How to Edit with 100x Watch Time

Now the next tip is using multiple camera angles, even if it's the exact same topic, can often make your video more engaging.
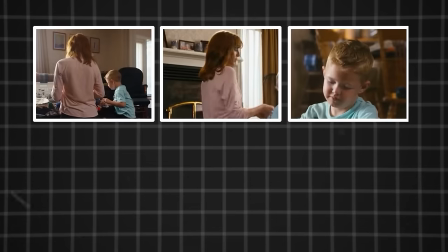(12:26)
You'll notice when watching TV, for example, it's rare that they'll stay on the same camera angle for more than say seven seconds. But I hear you in the comments sections being like, but Marcus, this is a video editing video. How am I supposed to add more camera angles when the video has already been shot? You're right, this is a video editing video, but there's something we can do here.
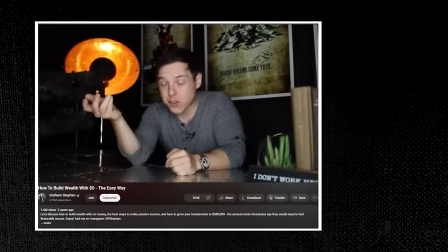(12:41)
If you take a look at Graham Stephan, something really smart he did is when he punches in on some of his clips, he flips the camera horizontally in his editing studio.
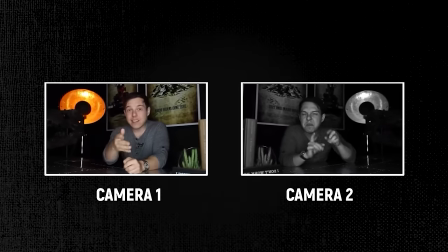(12:48)
So it makes it look like he has two different cameras and two different angles, when in reality, it's the exact same camera angle.
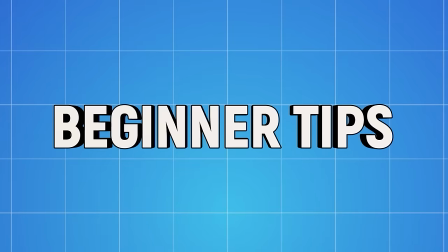(12:54)
So I think that's a cool trick to finish off our beginner tips with. Now, into some of the more intermediate tips, because you can add a bunch of visual movement and make your video visually stimulating, and it can still not emotionally connect with your viewers.
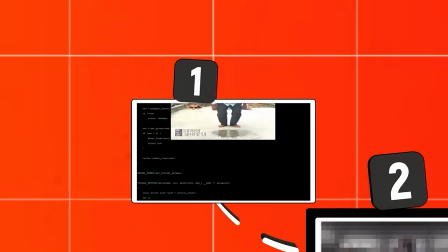(13:05)
And one of the easiest cheat codes for hooking your viewers is humor.
Hello, how are you?
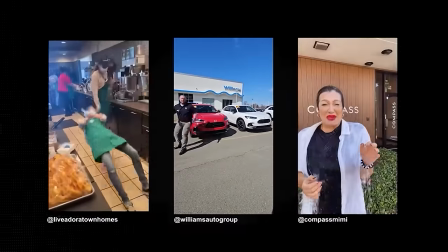(13:10)
And you'll notice advertisers do this nowadays when they're trying to sell you something.
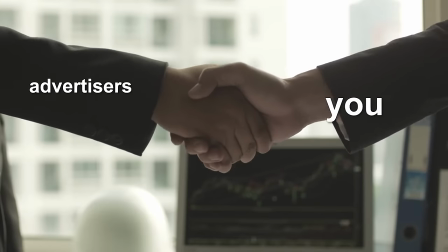(13:13)
Often they'll try and make their ad funny because they know that you know they're trying to sell you something, but if they can make you laugh, then for some reason you don't mind and you're all good with that. Now again, this is a video editing video. Doesn't adding humor need to come before editing the video? Well, no, not necessarily.
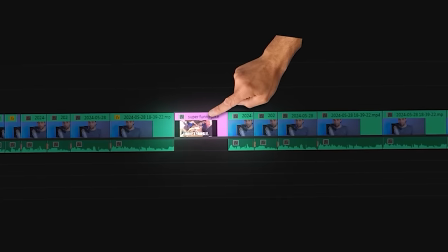(13:26)
Firstly, if there are already jokes within your footage, you can emphasize those jokes with your editing.
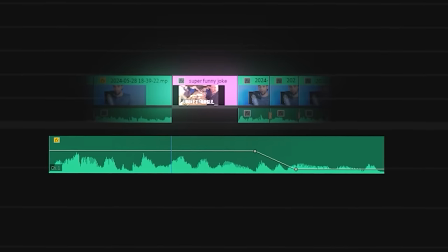(13:31)
One classic example is stopping the music for dramatic effect around the punch line, for example. So when that punch line hits them, it's more impactful. And another thing you can lean on, although you want to be really careful not to overdo this, is funny sound effects. While all of this can help make your video more engaging and get you more views,
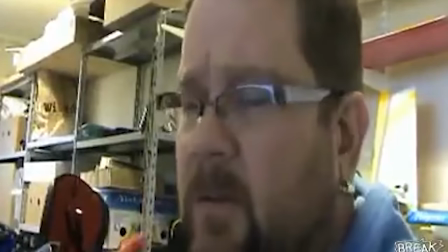(13:46)
sometimes like eating chili, it does add flavor, but if you do too much of it, you and your plumber are going to regret it later.
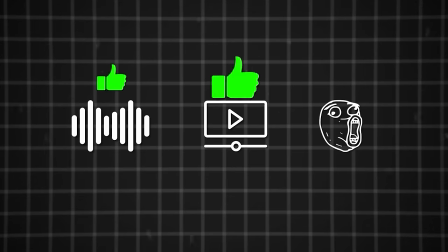(13:52)
More sound effects and b-roll and memes does not always equal better, which leads us to our next tip. Now, as a very general rule of thumb, more stimulating videos tend to do better than less stimulating videos.
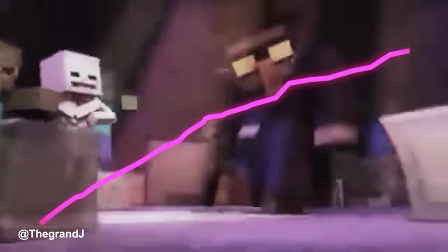(14:02)
Because while adding an extra stimulation to your video usually increases your retention, there's a reason why Mr. Beast still has very highly fast-paced videos.
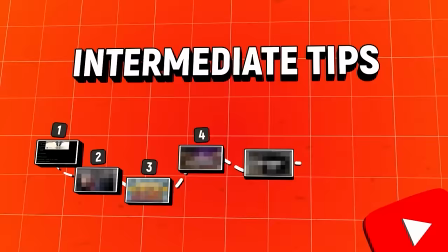(14:10)
It's not the only way to go about creating content, or at the very least, you don't necessarily want to be super fast-paced, engaging, retention-y the entire video because viewers need a break sometimes. So like, think of your favorite song.
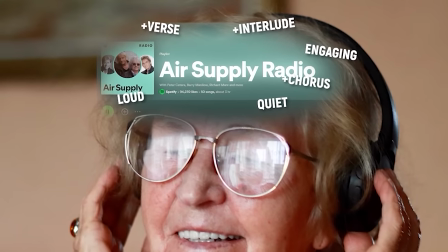(14:21)
There's probably loud, engaging moments, quieter moments. You got the verse, you've got the chorus, you've got the interlude, you've got the prelude, you've got the solo, and each of these different sections are often different tempos.
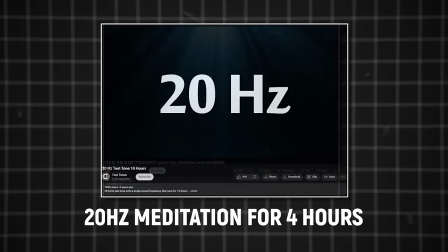(14:30)
And this keeps the song fresh because if everything was the exact same tempo the whole way through the song, well that's just called a failed cash cow YouTube channel. And we can apply this logic to YouTube.
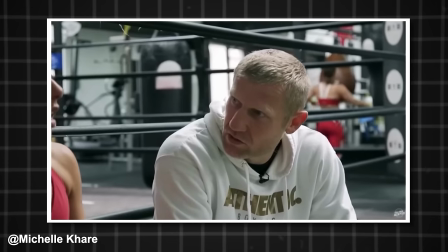(14:39)
For example, if you look at Michelle's I trained to be an Olympic boxer video, there's a moment where Michelle's been knocked down in training and she's sitting sort of dejectedly with her coach.
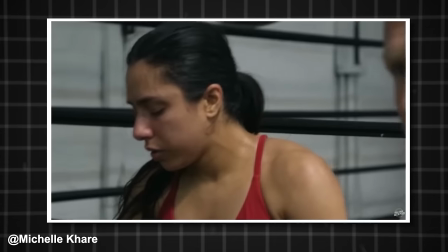(14:47)
And that quiet moment in an otherwise very intense video adds contrast. And if you hover over the play bar, and you can see that lots of people still watch this.
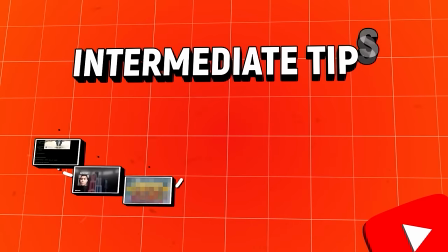(14:54)
And this is called contrast editing. But moving on to our next tips, something the last few tips have focused on quite a bit is visuals.
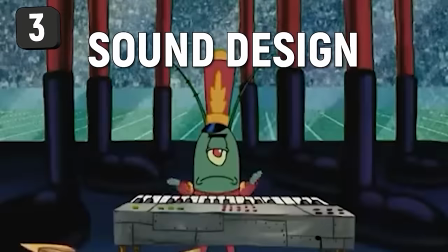(15:00)
Sound design is often something we don't notice until it's gone. For example, watch this clip. Now watch it. This is obviously an exaggerated example, but notice how weird it feels without the sound. Even in little ways, if I had something slide onto the screen, it doesn't feel as good as if it slid on with a whoosh sound effect. Now we'll get more into sound design later in the video because first I need to confess something that I stole my girlfriend's underwear.
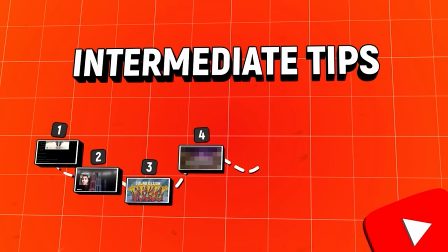(15:22)
Okay that's a lie. But did I steal your attention just then? What I just did there is called an extreme pattern interrupt. If you were starting to get bored of this video starting to zone out and then all of a sudden you heard that you'd be like what the heck?
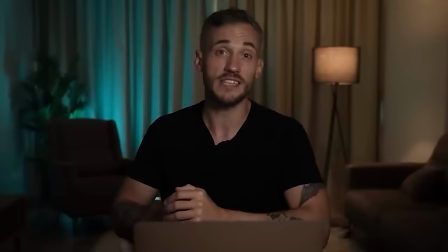(15:34)
And bam I've got you back in the video. One of my friends Ed does this really well.
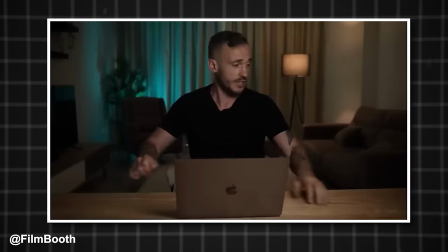(15:38)
If we check out this video for example by throwing in a random skit or a random character like this that people aren't expecting to see in a YouTube education video it stops you from zoning out and focuses you back in on the video because your brain's like something unexpected is going on here let me figure out what this is now this can be tricky to do but often the best videos have some sort of substantial pattern interrupt at
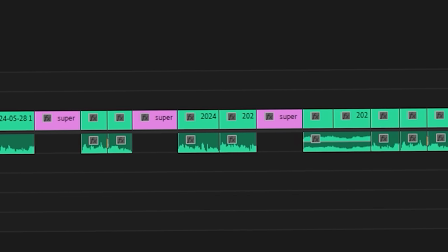(15:56)
least every 30 seconds to a minute but if you can at least just get a couple of substantial pattern interrupts in your video preferably more towards the
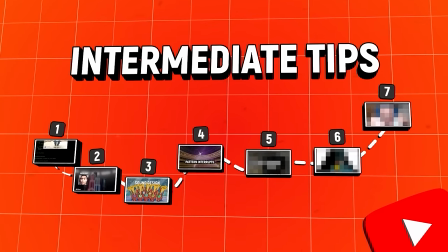(16:03)
beginning you'll be way ahead of most content creators out there now for the next tip i want to talk a little bit about shot choice now we could go
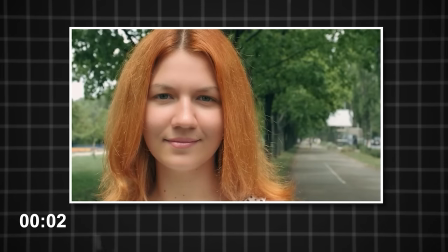(16:09)
down a massive rabbit hole here but essentially if you're showing the same shots at the same depth throughout your entire video kind of like this one it's lazy and your video can start feeling a bit So just vary that depth, sometimes using B-roll even.
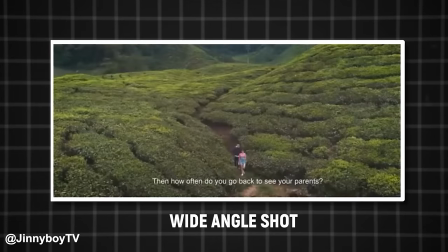(16:21)
So for example, you could begin a new segment with a really close-up shot and then go up to a really wide establishing shot and then go back into a more mid-range normal shot.
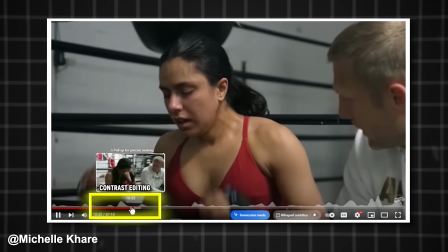(16:29)
And you'll see movies do this all the time. Kind of like we just talked about with contrast editing, where you want to vary the tempo and level of stimulation in your video throughout it. Having a good balance of close, medium, and wide shots has the same effect, keeps viewers watching, and gets you more views.
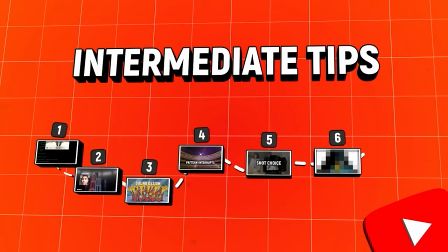(16:42)
Now we talked about how important emotion is. The next tip I wanted to talk about involves And the reason the music is in the intermediate section of this video is because getting it right can actually be tricky. Many creators search best copyright free no copyright sounds, download it from YouTube, and just slap it in the background of their entire video, which is the wrong way to use music.
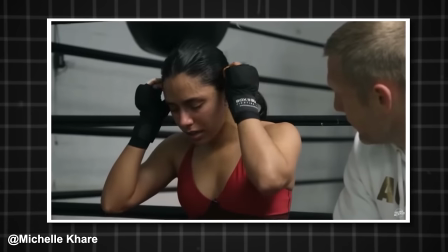(17:01) Please stop it. Get some help.
Like we talked about earlier with contrast editing, the tempo of your video should be different at different parts of your video to keep people interested.
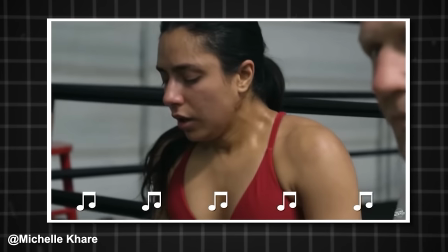(17:10)
And if you're using the same song as background music for the entire thing, it fights against your contrast editing and sort of normalizes everything. So the better way to do this is to use music as a tool. If there's no need for a song to set the tone of a certain part of your video, don't use a song at that part. If using a song sets the tone better and pulls viewers into your video story more, for example,
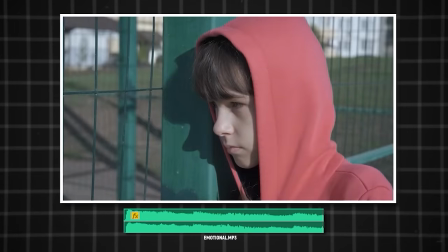(17:29)
intense fight music when there's a big fight going on, emotional striving music when you're going through a challenge,
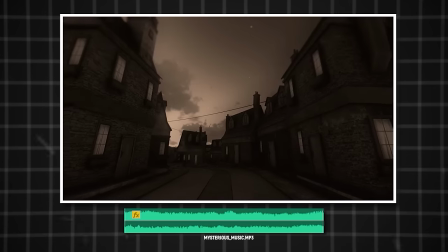(17:34)
or mysterious music when you're in some sort of unknown situation. What you're doing is picking specific tracks to exaggerate the emotion you want viewers to be feeling at certain points within your video.
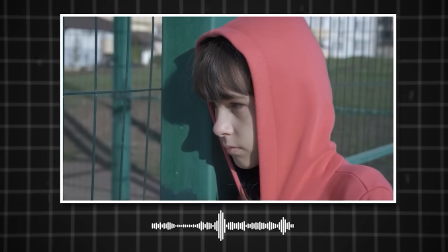(17:44)
And usually those tracks shouldn't be playing for much longer than 30 seconds to a minute max. Now be careful with transitioning between different songs because if you're too abruptly it's kind of gross.
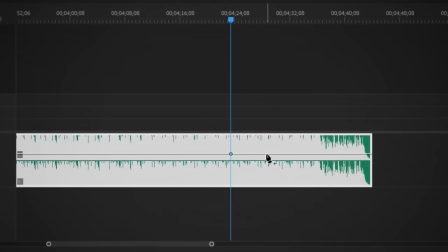(17:53)
So often what you want to do is apply some sort of like ring out,
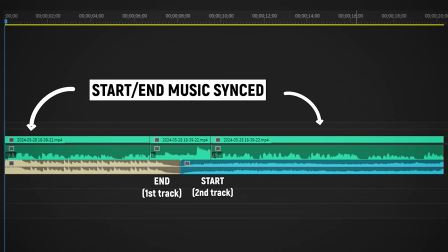(17:56)
reverb or fade down effect when you're ending a song or have the start or end of a song sync up with a really noisy moment in your video.
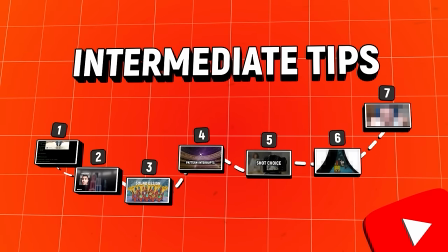(18:03)
So the beginning or end is sort of hidden by it. And while we're on the topic of more advanced sound design, let's talk again about sound effects. So there's a couple of different types of sound effects you can use in different situations to take your video to the next level.
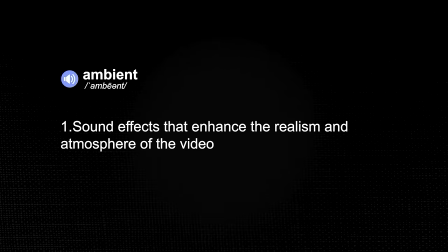(18:14)
First, you've got ambient sound effects that can give your video more atmosphere at certain points. For example, if you're shooting in a city, you might apply background ambient city sounds.
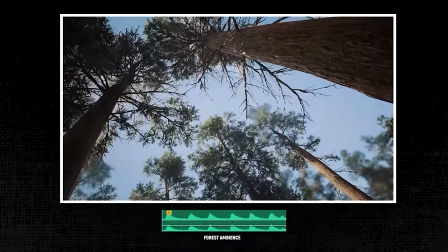(18:21)
If you're out on a walk in the woods, but your mic's not capturing very much forest ambience, you can manually add some of that in.
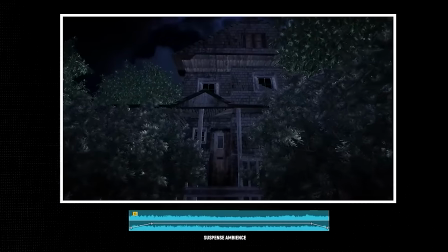(18:27)
A great one is if you're in a spooky sort of mysterious horror-esque situation, you'll see horror movies apply a really specific type of ambience to get viewers on the edge of their seats.
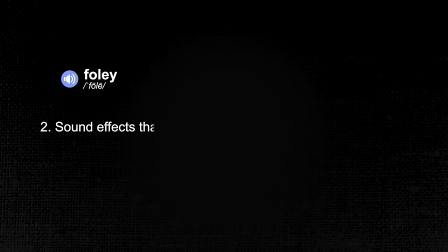(18:36)
Now the other type of sound effects you have are folly sounds. These are basically sound effects that will exaggerate key moments within your video. So for example, if you slap someone, you can overlay a slap sound effect to emphasize or exaggerate the impact.
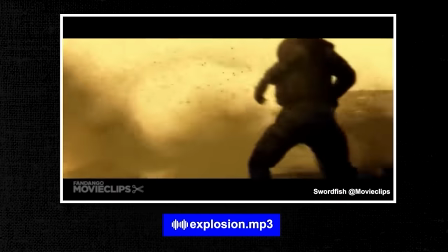(18:48)
If there's an explosion that happens in your video, overlaying some explosion sound effects to exaggerate that explosion will make it hit harder.
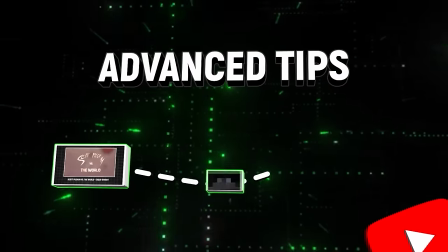(18:53)
You get the idea. Now let's move on to some of the advanced strategies.
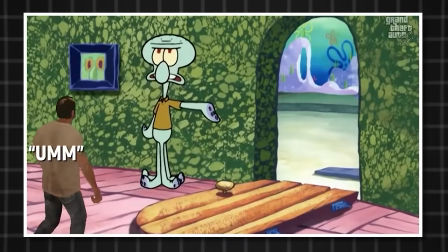(18:56)
So if you remember right back to the beginning of the video, we talked about cutting out pauses and disguising those cuts a bit to help with video flow.
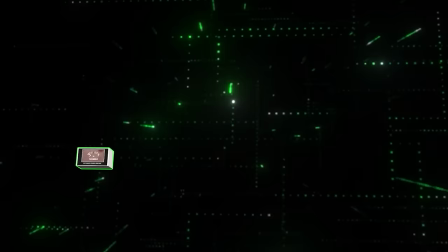(19:03)
Something you can do to take the flow of your videos to the next level is perfectly illustrated in this Edgar Wright movie.
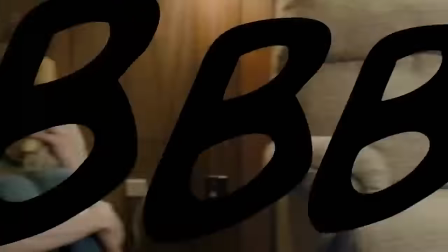(19:08) Scott Pilgrim. Can I get back to you on that?
We look at this scene.
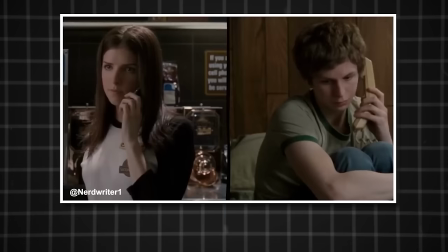(19:13)
He's on the phone with his sister and his sister looks to the right hand side of the screen. The screen does a whip transition in the direction that his sister is looking.
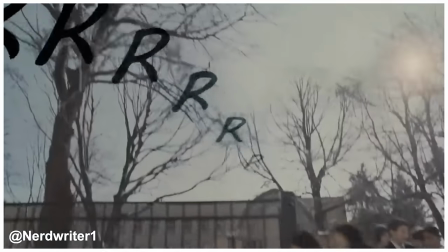(19:21)
Then the text from the school bell is on screen. It gets followed down as the camera moves to the right and the next scene is revealed. Now this is insanely good editing, but the principle here is something we can apply to our own YouTube videos, which is to increase your flow when you're transitioning or moving objects around the screen. If you can keep everything sort of moving in the same direction, the video is going to flow better.
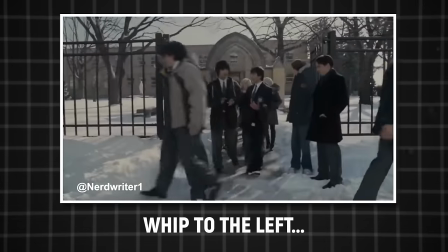(19:39)
Like if this scene had been done, but the whip pen had been to the left rather than to the right, it would have felt really weird because the direction contradicts with the eye movement,
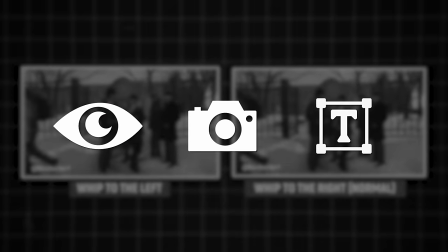(19:47)
the camera movement, where the text is leading you, et cetera. So in your videos, especially when you're doing transitions, think about what direction the footage is sort of naturally flowing and then try to go with that rather than against it.
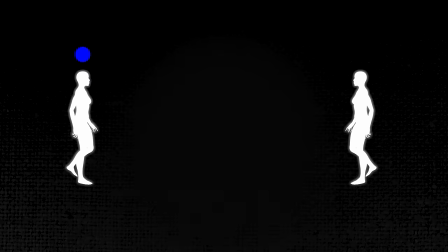(19:59)
If all of the elements in your clips are going one direction, but one of them is going the opposite,
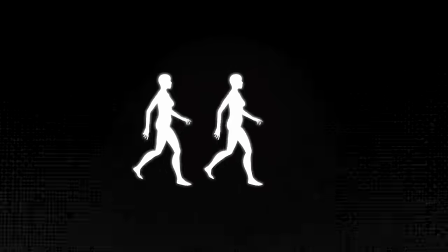(20:03)
sometimes you can go into your editor and flip that clip horizontally so it starts feeling like it's going in the same direction as everything else.
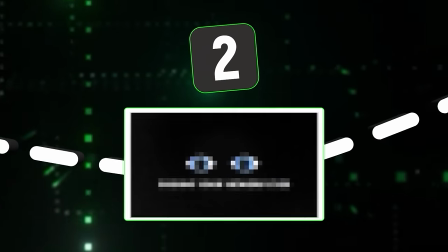(20:09)
And the next thing I want to talk about kind of aligns with that, which is guiding your viewer's eyes. Your video is a little world your viewers have been transported into and there are different points within your video that people can focus on.
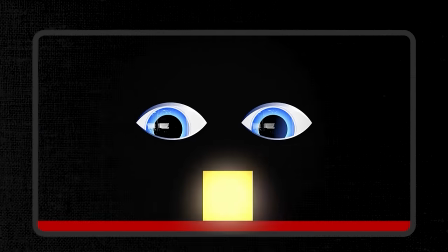(20:20)
And you want to make sure that your viewer's eyes are resting exactly where you want them to be resting at all times. Now, sometimes that's easy. For example, if there's a talking head video, usually people are looking at your eyes. But sometimes what you need people to look at might be a bit less obvious.